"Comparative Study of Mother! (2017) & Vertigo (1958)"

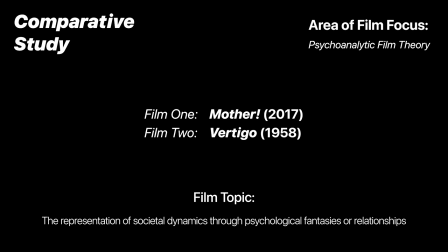0:00 I will be exploring the representation of societal dynamics using psychological fantasies and relationships through the analytical
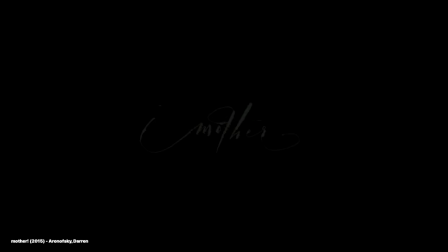0:06 comparison of Darren Aronofsky's 2017 film Mother and Alfred Hitchcock's 1958 film Vertigo.
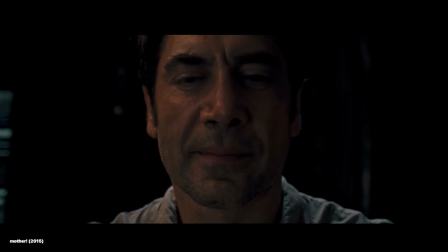0:17 Darren Aronofsky's Mother follows the relationship between the poet Him performed by Javier Bardem and Jennifer Lawrence as his wife Mother.
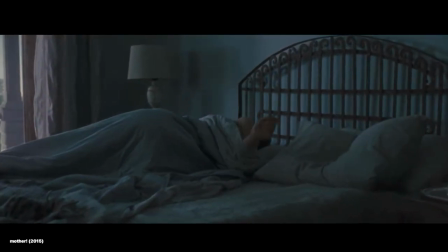0:26 The story unfolds through the perspective of Lawrence's character as Aronofsky utilizes the mystery behind Mother's psychological weakness
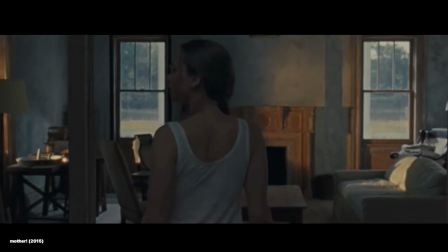0:34 and her anxiety during moments of escalating disorder to project a societal message on humanity's misuse of resources and the natural environment.
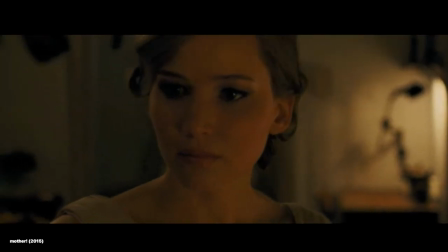0:43 As the story progresses and the outside pressure of the poet's obsessions affect Mother increasingly more,
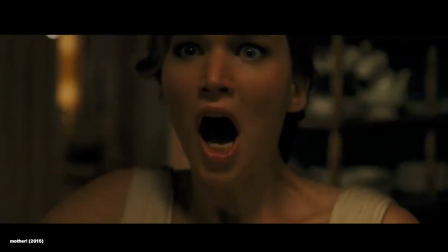0:50 Aronofsky returns frantically to moments of chaos and fear as we repeatedly watch
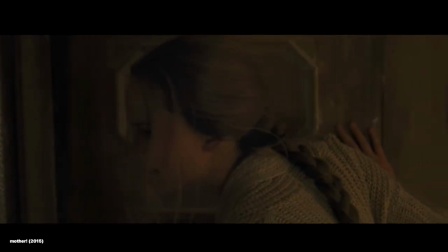0:55 Jennifer Lawrence's character struggle to make it to her bathroom medicine cabinet and take sedative,
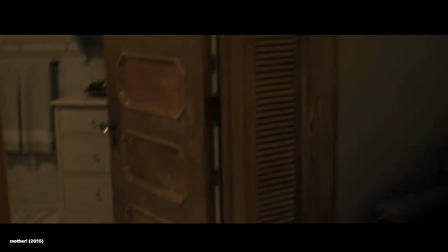0:59 returning momentary peace and balance to the household, the mind, and the audience's suspense.
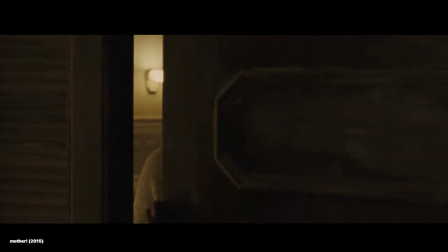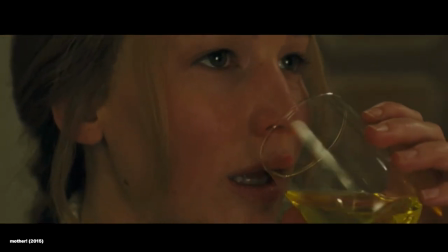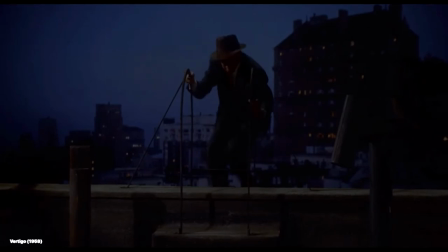1:16 Similarly, Alfred Hitchcock's Vertigo uses the psychological limitations of retired police detective John Ferguson, performed by James Stewart,
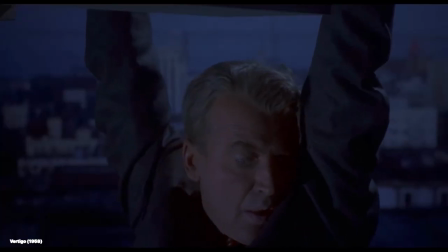1:24 through his various love interests and the pursuit of one final mystery case full of misinformation to reveal
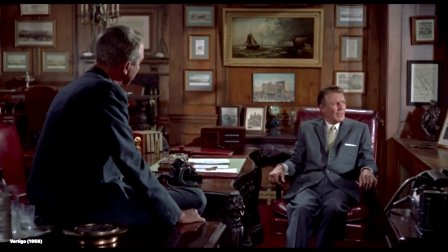1:29 a darker truth about the macramized community of San Francisco represented throughout the film.
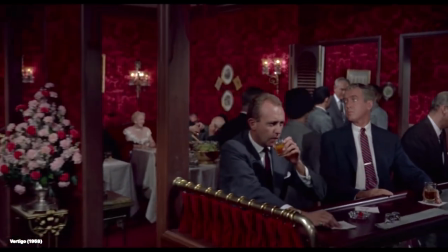1:35 As Johnny meets Kim Novak's characters Madeline Elster and Judy Barton in disguise,
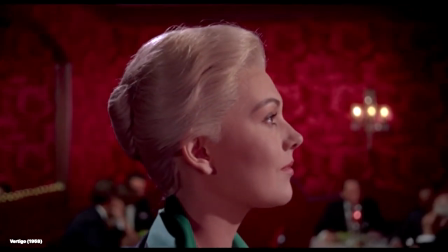1:40 Hitchcock continuously builds the detective's flaw of vertigo by unraveling
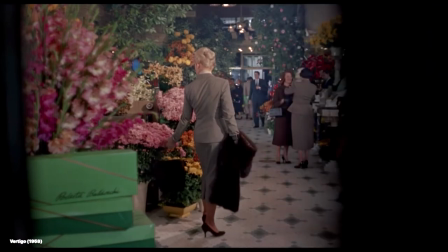1:45 a murder plot through what he perceives to be suicidal tendencies and a secretive love interest.
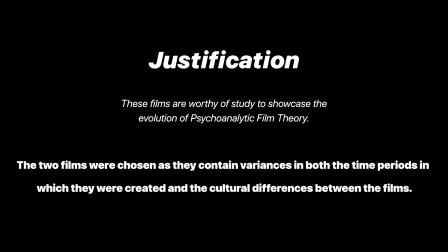1:50 While neither filmmaker shies away from revealing and confronting the audience with either protagonist's obvious flaws right from the beginning,
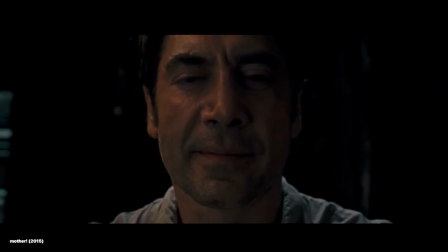1:57 Aronofsky goes even further as to open the film with a scene of biblical connotation,
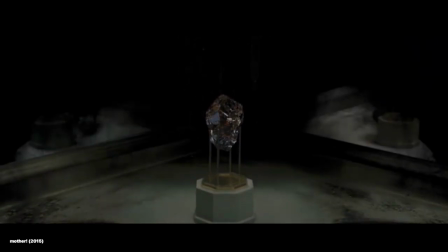2:02 where the poet, him, revives the couple's isolated home in the wild, meant to represent the Garden of Eden from literal ashes.
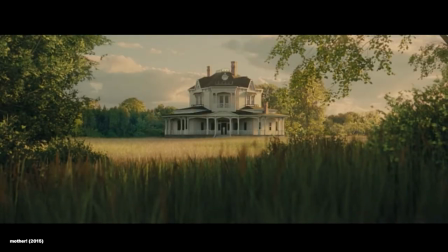2:10 Aronofsky reflects the overall balance and chaos across his film through the motifs of the state of disrepair of the couple's household,
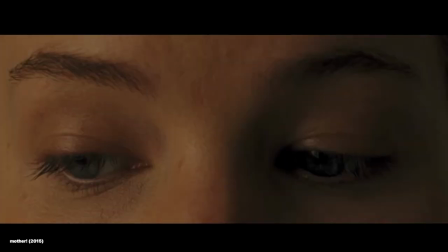2:18 mother's psychological episodes, and her mental peaks into a heart which we learn represents the health and strength of her extraordinary love for him, despite the many times he risks shattering this support.
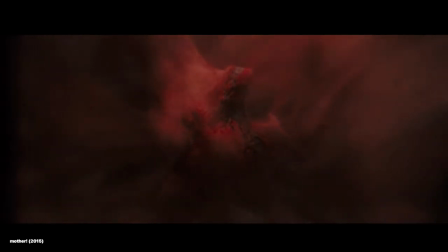2:29 The overall stability of society, which is represented by the house of him and mother, appears straight from the opening of the film,
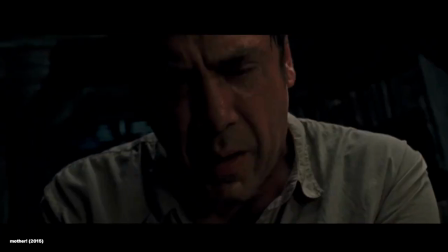2:36 where Aronofsky portrays him placing his previous creation's crystallized love heart into its stand in the poet's study,
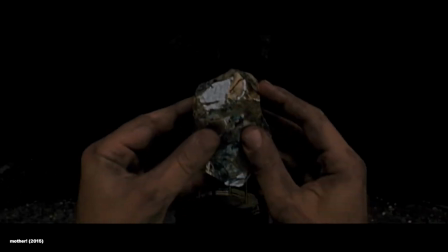2:43 slowly bringing the Victorian house back to life from the ashes, with Lawrence's character materializing in bed to wake up to a disappeared husband.
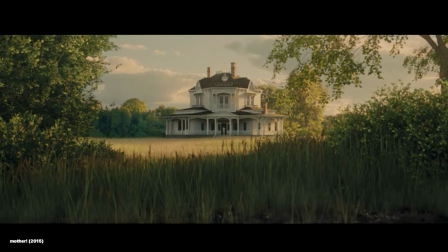2:51 While Aronofsky doesn't shy away from a very noticeable structure of sequence and repeatability repeatability in his chronological nature of storytelling,
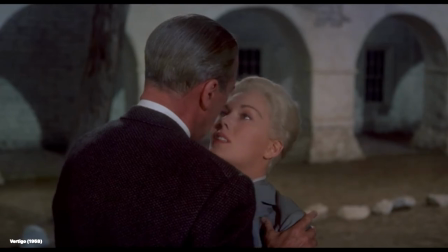2:59 Hitchcock uses the flaws of John Ferguson and the limitations of his vertigo to set the character
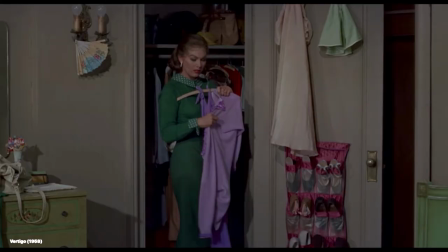3:04 up for an undetectable crime which he will eventually crack because of the sentimental lapse in judgment
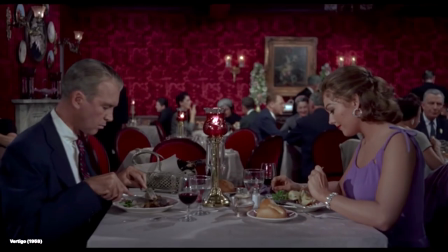3:09 of Madeline Elster's stand-in, Judy. Later, during the second act of Vertigo, as Johnny and Judy fall back in love, this time as their true selves,
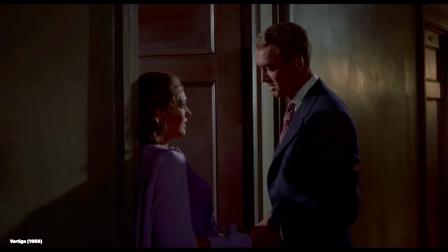3:18 Hitchcock continuously builds a suspense around the climax of the final ending by integrating repeated moments of
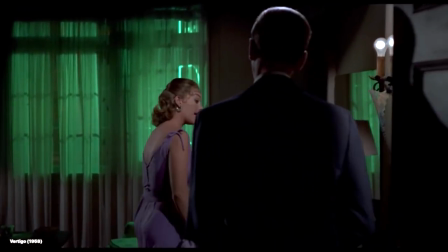3:24 awkwardness where Judy hesitates and resists the detective's attempts to recreate the look of his forever lost
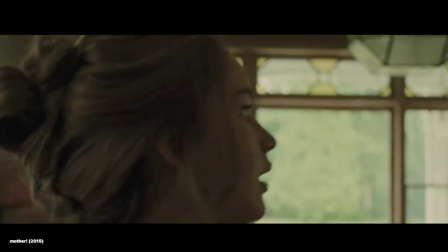3:30 love. As soon as the poet's prized crystal is dropped and shattered by man and woman shortly after him and man return from their walk,
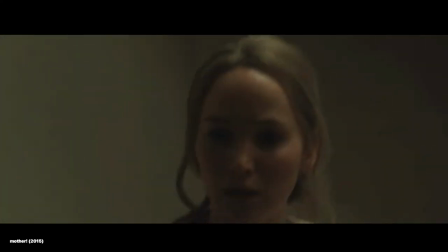3:37 Aronofsky uses the chaos of Mother's perspective and her powerlessness to spiral the film and story into a darker and more mysterious light.
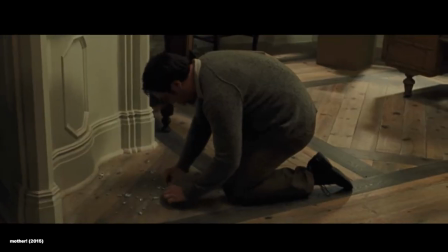3:45 After the visiting couple leave the study, Mother witnesses him as he collects the shards and begins to crush them in his hands, leading into the bowl.
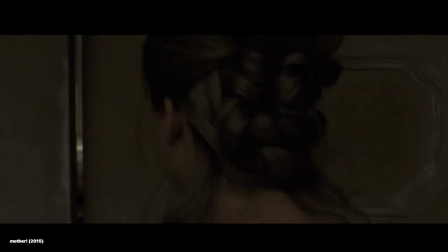3:52 This moment sparks a frenzy of anxiety and moments where the pair's house begins to reveal char and ash,
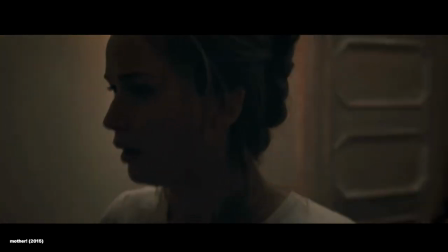3:58 leading Mother downstairs from the study past the living room where she watches as man and woman make love despite the horrible and consequential events we had just caused.
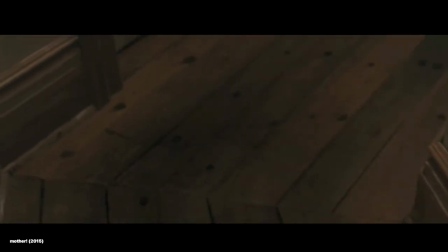4:07 This further triggers Mother's anxiety, so she quickly searches for her calm in the medicine cabinet.
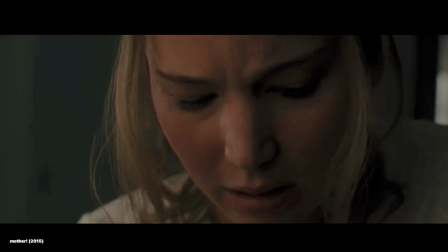4:12 Only then, after finally drinking the humming and glowing mixture of water and mystery powder, does Aronofsky release Mother and the audience from this built-up tension.
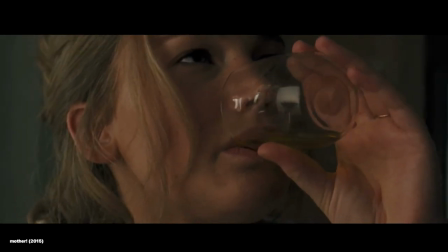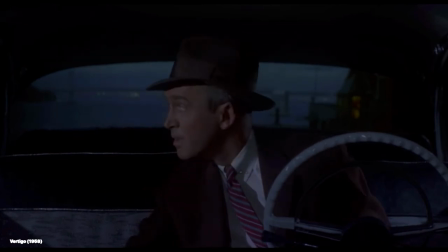4:25 Similarly, as Johnny begins to follow and investigate the whereabouts of who he believes to be Madeline Elster, Hitchcock uses the mystery behind each next location to obscure the first climax moments of the story.
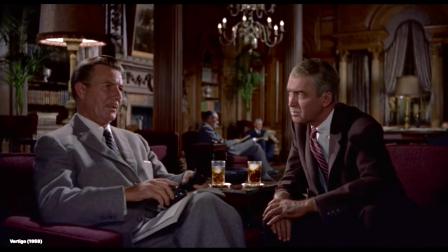4:36 By revealing each detail about the mistress's movements just as Ferguson sees and understands, Hitchcock is able to build the tension around the purpose and true intentions behind Madeline's whereabouts as she is played by Judy,
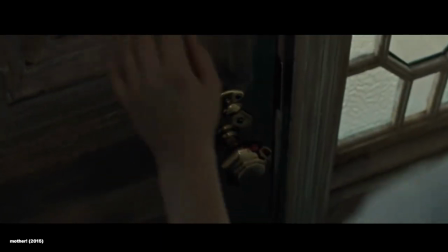4:48 which parallels Aronofsky's ability to keep the audience on edge but not go over as chaos compounds more and more each time the poet allows strangers into their house.
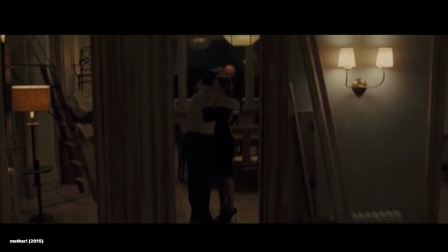4:57 While Aronofsky develops an indiscernible disconnection between mother and the other characters who interact with her and the household,
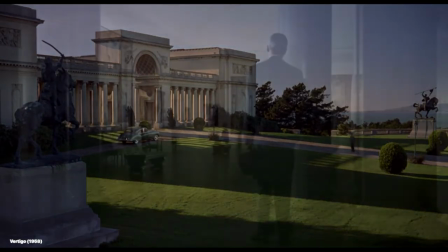5:04 Hitchcock maintains an initial unfamiliarity and lack of connection between John and
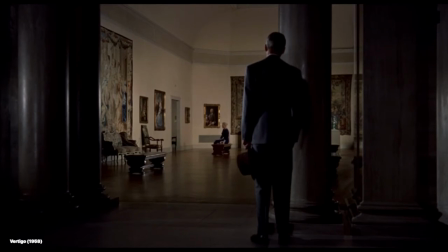5:09 Madeline before completely reversing this and showing the two characters begin to fall for each other,
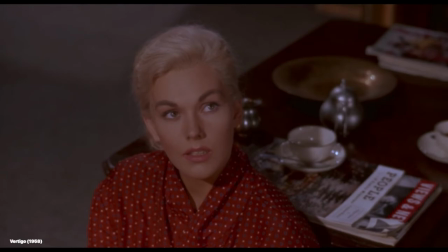5:13 which parallels the exact plans of Gavin Elster.
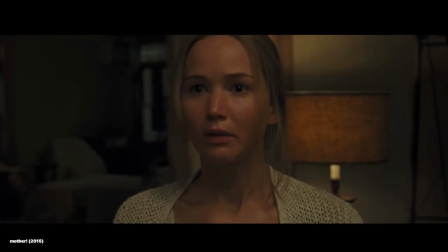5:16 Again, while neither filmmaker shies away from using the protagonist's flaws to advance the plot in either a mysterious and unfamiliar or dark and chaotic manner,
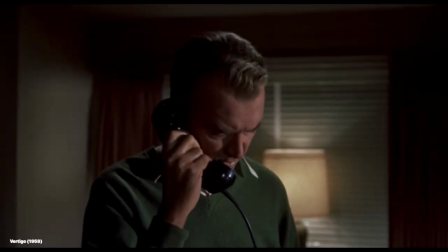5:25 Hitchcock balances the extremely complex task of Johnny with a love interest between him and the characters of Kim Milvac,
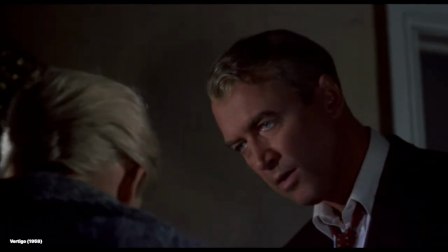5:32 which over the progression of the film sends a message about how both trust and mutuality can affect the inputs of one's reality.
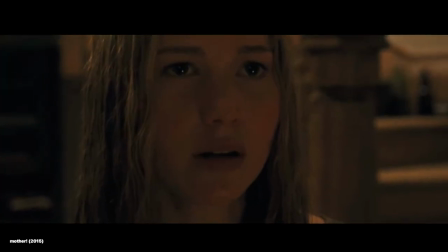5:39 In a similar aspect, Aronofsky toys a message of human flaws through the seemingly chaotic and difficult process through which Mother and him conceive a child,
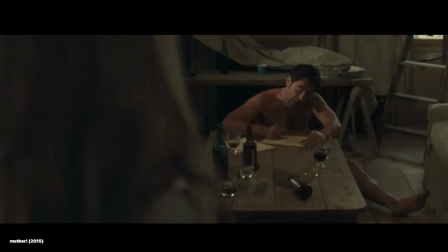5:48 which re-sparks the imagination and inspirations of the poet, who writes another piece which inadvertently spirals the story out of control.
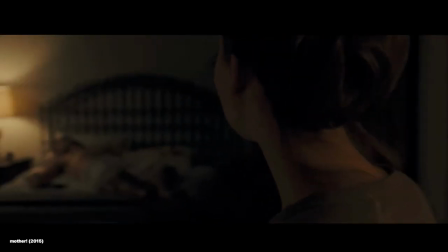5:56 The strain and tension felt between Mother and him after this new work's publication is Aronofsky's way of emotionally
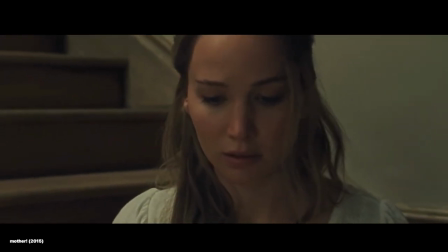6:02 removing Mother's and therefore the audience's awareness of her situation as everything proceeds to chaos.
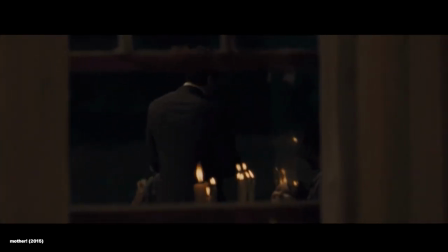6:09 Aronofsky builds this tension,
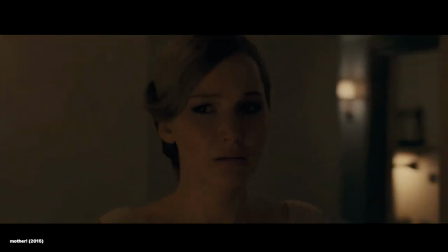6:11 leaving less and less breaks in between Mother's attacks of anxiety and calmness before entering a final frenzy of unrest within the household.
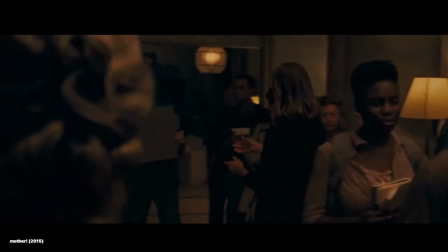6:19 This tension comes to show different societal struggles as Mother travels through her house seeing greed, riots, hunger,
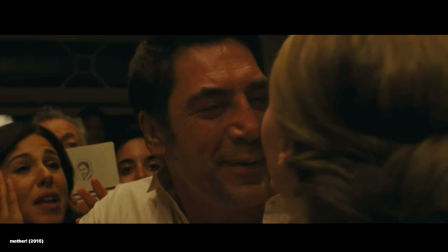6:26 death, and pain, and Aronofsky brings the audience through this all, creating an almost battle-like feel as soldiers break through walls shooting. The poet's publisher is seen executing strangers in bags, and Mother is confronted and saved by a soldier who is then brutally murdered in front of her.
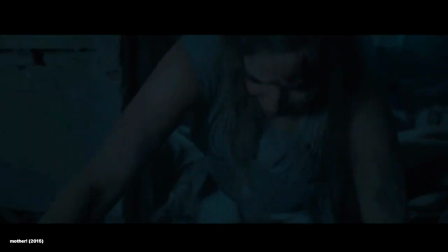6:41 Eventually, this chaos settles for a brief moment as Mother crawls in agony towards an illuminated opening in the walls of the house.
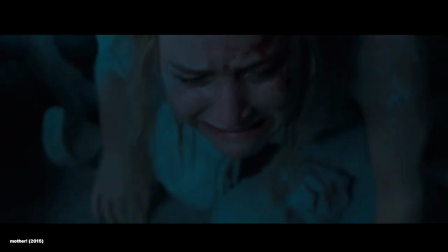6:49 Aronofsky quickly turns as he sneaks back into his feeling of constant tension as him grabs the mother wearing a gaff nut and drags her back into
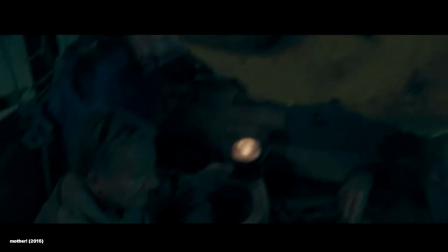6:56 the chaos of the house through what appears to be barracks of injured soldiers then through crowds of strangers who are avid followers of the poet grabbing and
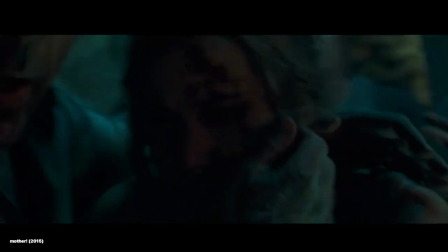7:03 pushing at them as they seek refuge in the one safe place remaining him study which he
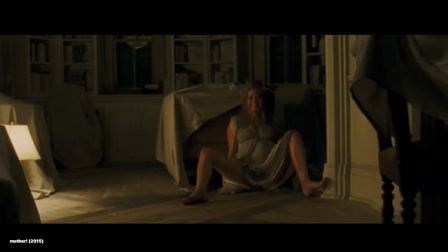7:08 boarded up in a fit of rage after the crystal had shattered just
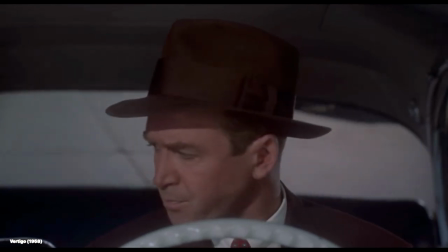7:13 the same hitchcock's first act uses an ever-increasing pace to build more and more tension as Madeline begins to exhibit suicidal tendencies while Judy
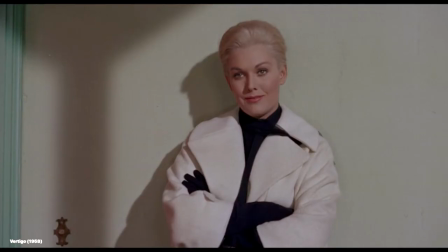7:22 and Johnny fall deeply in love.
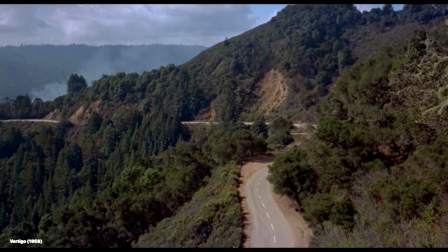7:24 Hitchcock takes us on a visual journey through landscapes and scenery as the pair travel from place to place across San Francisco and California,
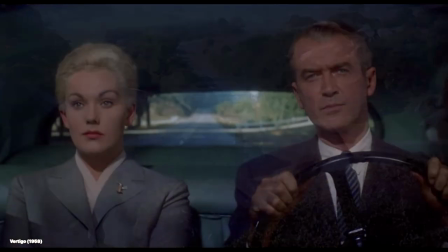7:32 his rising action holding the audience to the tension of when Madeline might die.
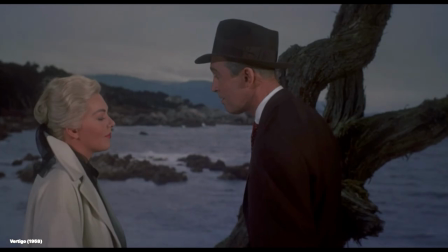7:37 From increases of close intimacy and the forming of a bond between Madeline and the detective,
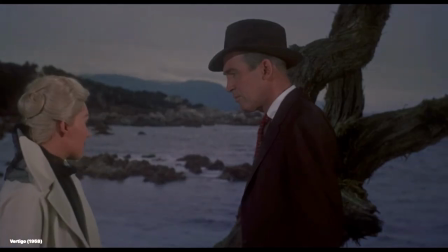7:42 ultimately serve as Hitchcock's first reveal as a mistress, escapes Johnny's safety, and darts up a monastery bell tower.
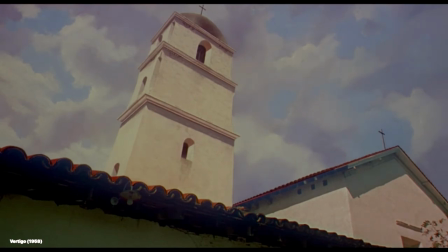7:49 This moment is Hitchcock's first act climax.
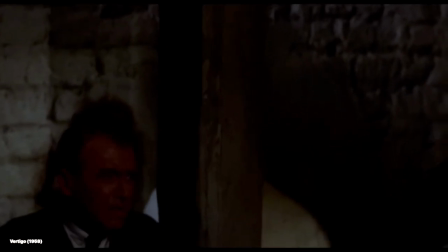7:52 As Johnny follows just behind Madeline, she climbs the tower, but suddenly, that one quality that the detective couldn't avoid,
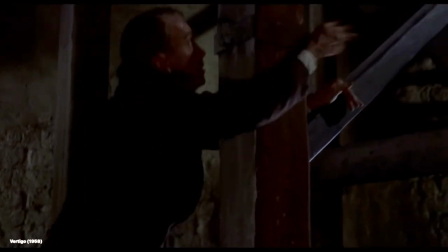7:58 Vertigo, kicks in and he's unable to continue up the tower before she ends up on the roof of the monastery below.